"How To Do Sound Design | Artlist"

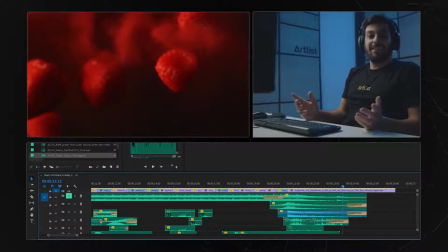strawberries how the hell does that sound nobody knows except the sound designer this is a job to figure out how to bring to life this visual when we approached this specific shot we knew we wanted something that would give
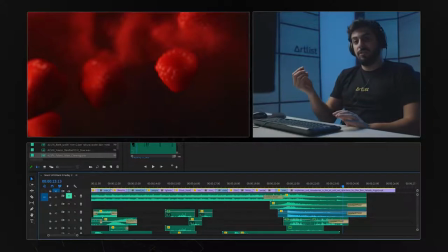texture because you see a lot of texture in the visuals and maybe like something wet or mushy alongside that so what we did was taking we took two sounds one is a man chewing and the other is bones breaking so
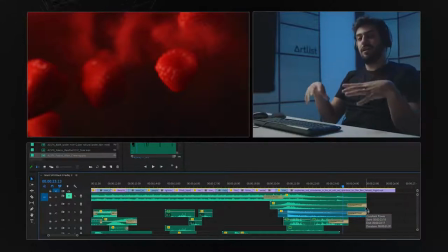for the man's chewing we took that and put low pass filters on it that gave us that mushy sound and for the texture we used the bones breaking again used a low-pass filter on it and that gave us
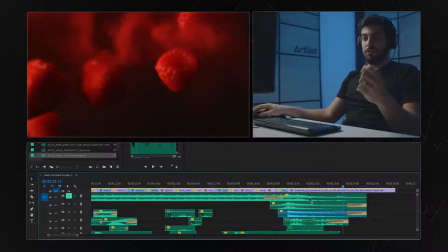some more texture so if I'll put those two together we'll get a great sound for exploding strawberries now this is how it sounds with the low pass everything on it now
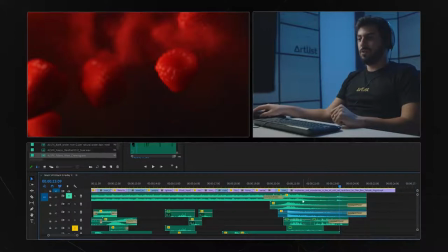you've got to hear this solo this is the man chewing amazing this is with the low pass now what happens when you take out the low pass
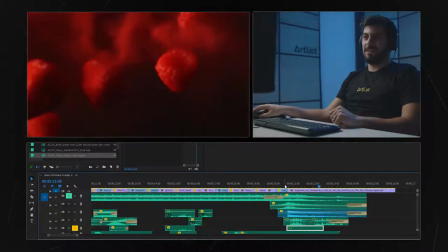sounds like this definitely worse than what we wanted so the low pass here helped us achieve that mushy wetness sound you can always play with the low pass or the high pass or the EQ to get different sounds
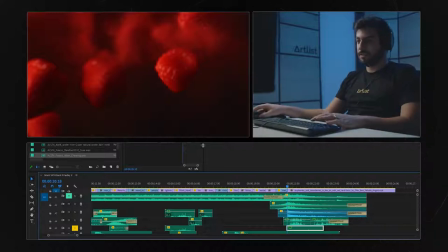from your already existing sound effects you can get really creative with it now for the texture we did the bones breaking I want to show you how it sounds without the low-pass first terrible
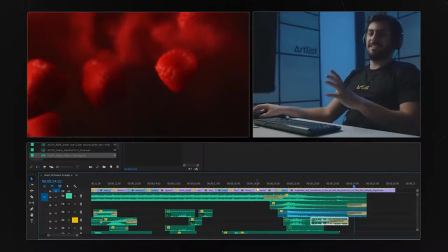definitely wouldn't fit this specific and this beautiful visual so again all you need to do is take that low-pass filter and now you can check it out so
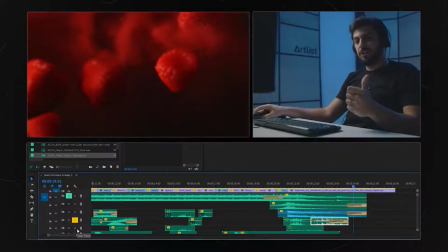put these two together the man chewing and the bones breaking with the low pass you'll get great texture and great wetness and mushy sounds add
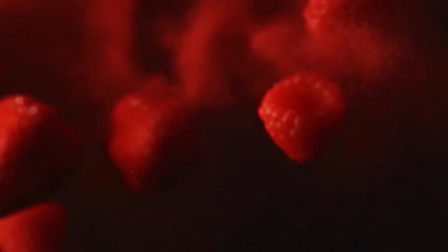your impacts and your wishes sounds
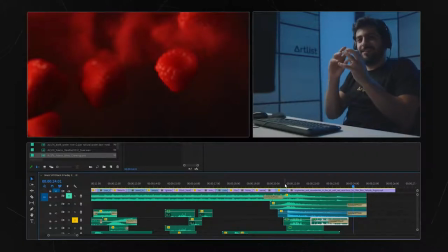like sweet strawberries
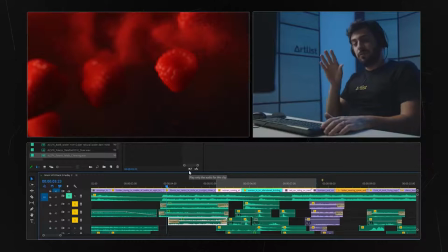falling apart in slow motion another quick example for a great use of low pass we had this great shot of a manta
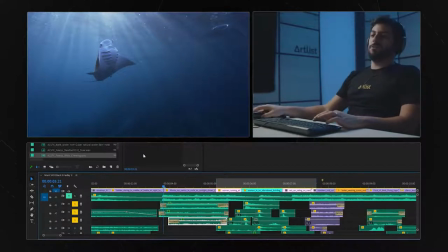ray doing a 360 flip underwater what we did here we took some
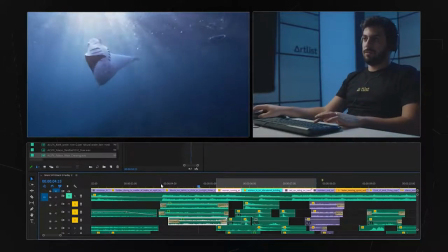existing water sounds and we put the low pass filter
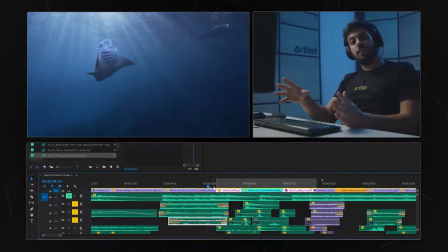on it to make those water sounds feel underwater what basically the low pass does is it cuts all the high frequencies in the sound so this is without the low pass and this is with the low pass so
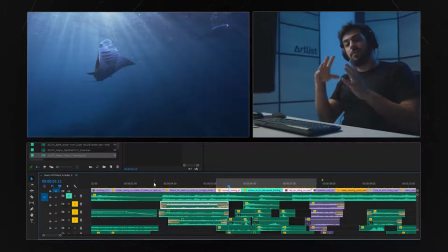you can take any sound again put a low pass filter on it play with it get creative with it you can get really great results when you cut out all the high frequencies same by the way with high pass you can achieve that effect
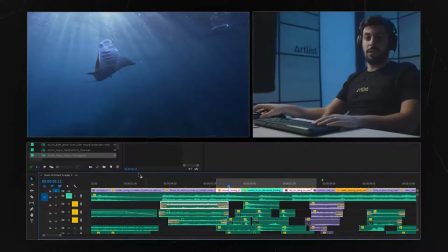pretty easily with the EQ or just type in
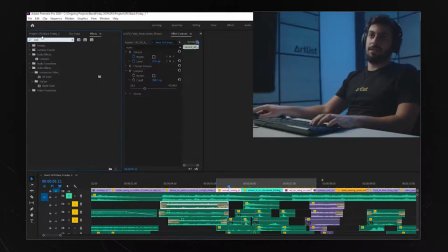right here low pass and you have it right there pretty simple and here's some few extra tips for you guys so let's
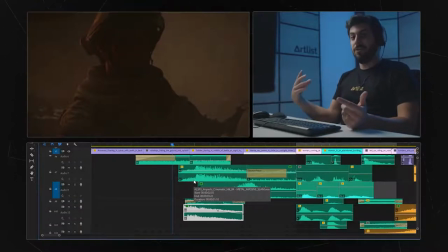say I need a riser but I don't have one I only have impacts well there's a very very simple solution for that you can reverse the impact and it will turn into a riser so let's take this for example so I had an impact here and
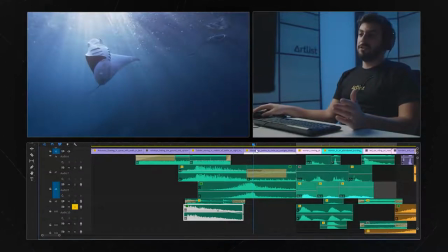all I wanted is maybe a transition to this beautiful Manta Ray
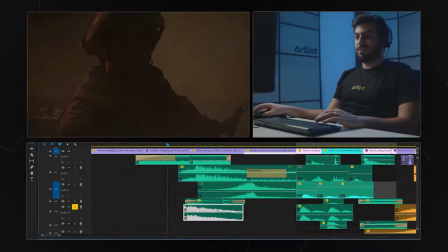doing a 360 so all I need to do is right click on the
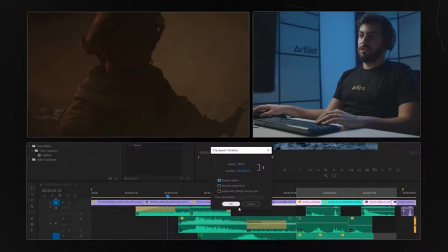sound go to speed and duration reverse speed and I've got myself a
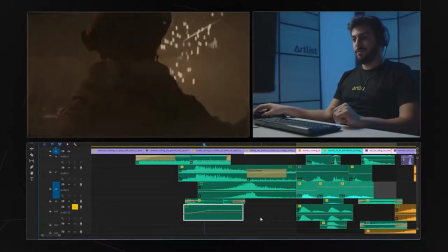riser now
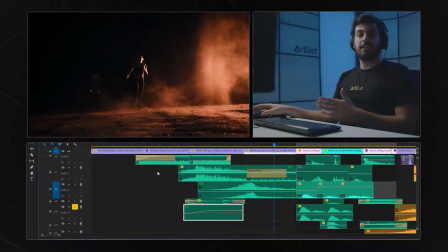you can get even more creative with that just take any sound put some reverse on it see how it sounds maybe it sounds cool and can fit something else and maybe it can give you some more creative ideas on your on your specific sound design and my two last tips can
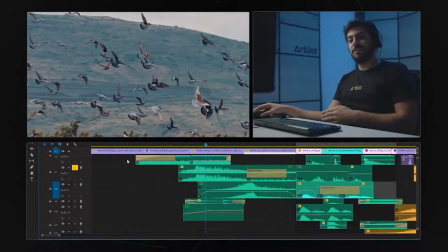differentiate you from the pro sound designers to the amateur sound designers and these are the panning the left and right panning and the equalizer so let's talk a little bit about the panning so
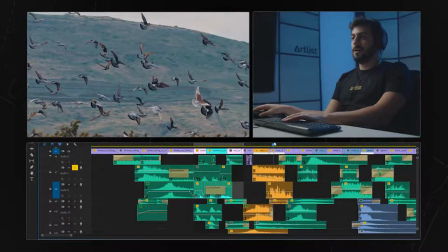I have this bird sounds okay
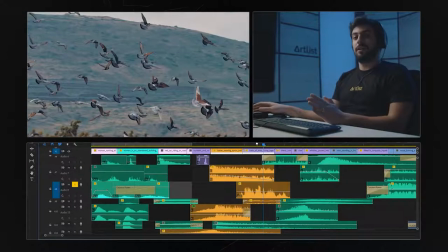great now the birds are crossing the frame from left to right now to give this scene even more power you
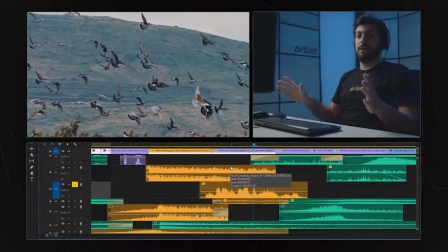can create panning that comes from the left and goes to the right now all the big sound designs on movies use that all the time. You see somebody on the right side of the screen talking, you'll probably gonna hear him more on the right side of the speakers.
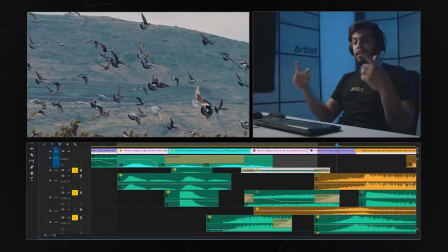Now obviously if you hear this on a mobile phone without earphones you'll have trouble hearing the power of the panning. So put on your headphones. Let's give that small example with the birds.
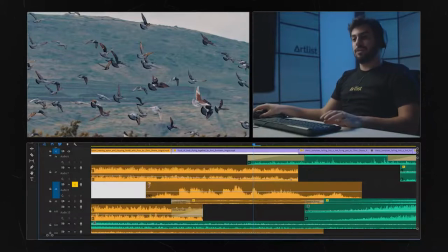Okay all you need to do to enter the panning is right-click on the small FX box, you have the panner, you click on pan and you get the panning.
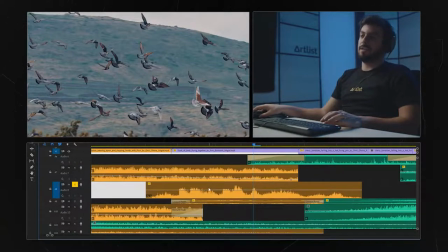Now the panning works when you go upwards it's the left side and when you go downwards it's the right side.
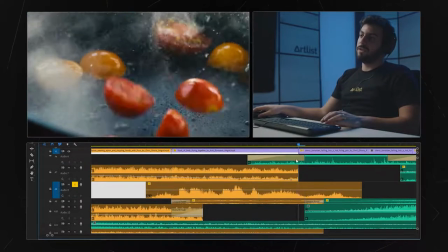So if our birds are moving from left to right we want our sound to move from left to right.
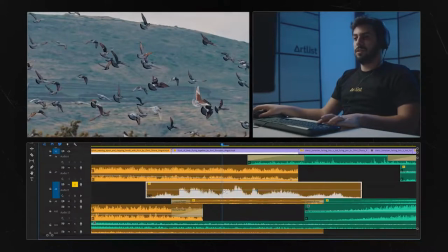So all we need to do is create keyframes, give our sound take our sound to the left side and move
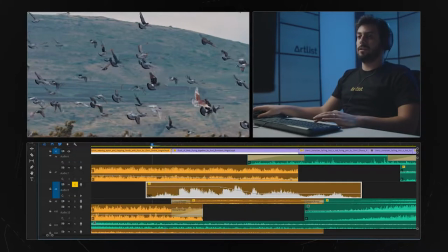it while the birds are crossing to the right and this is how it sounds okay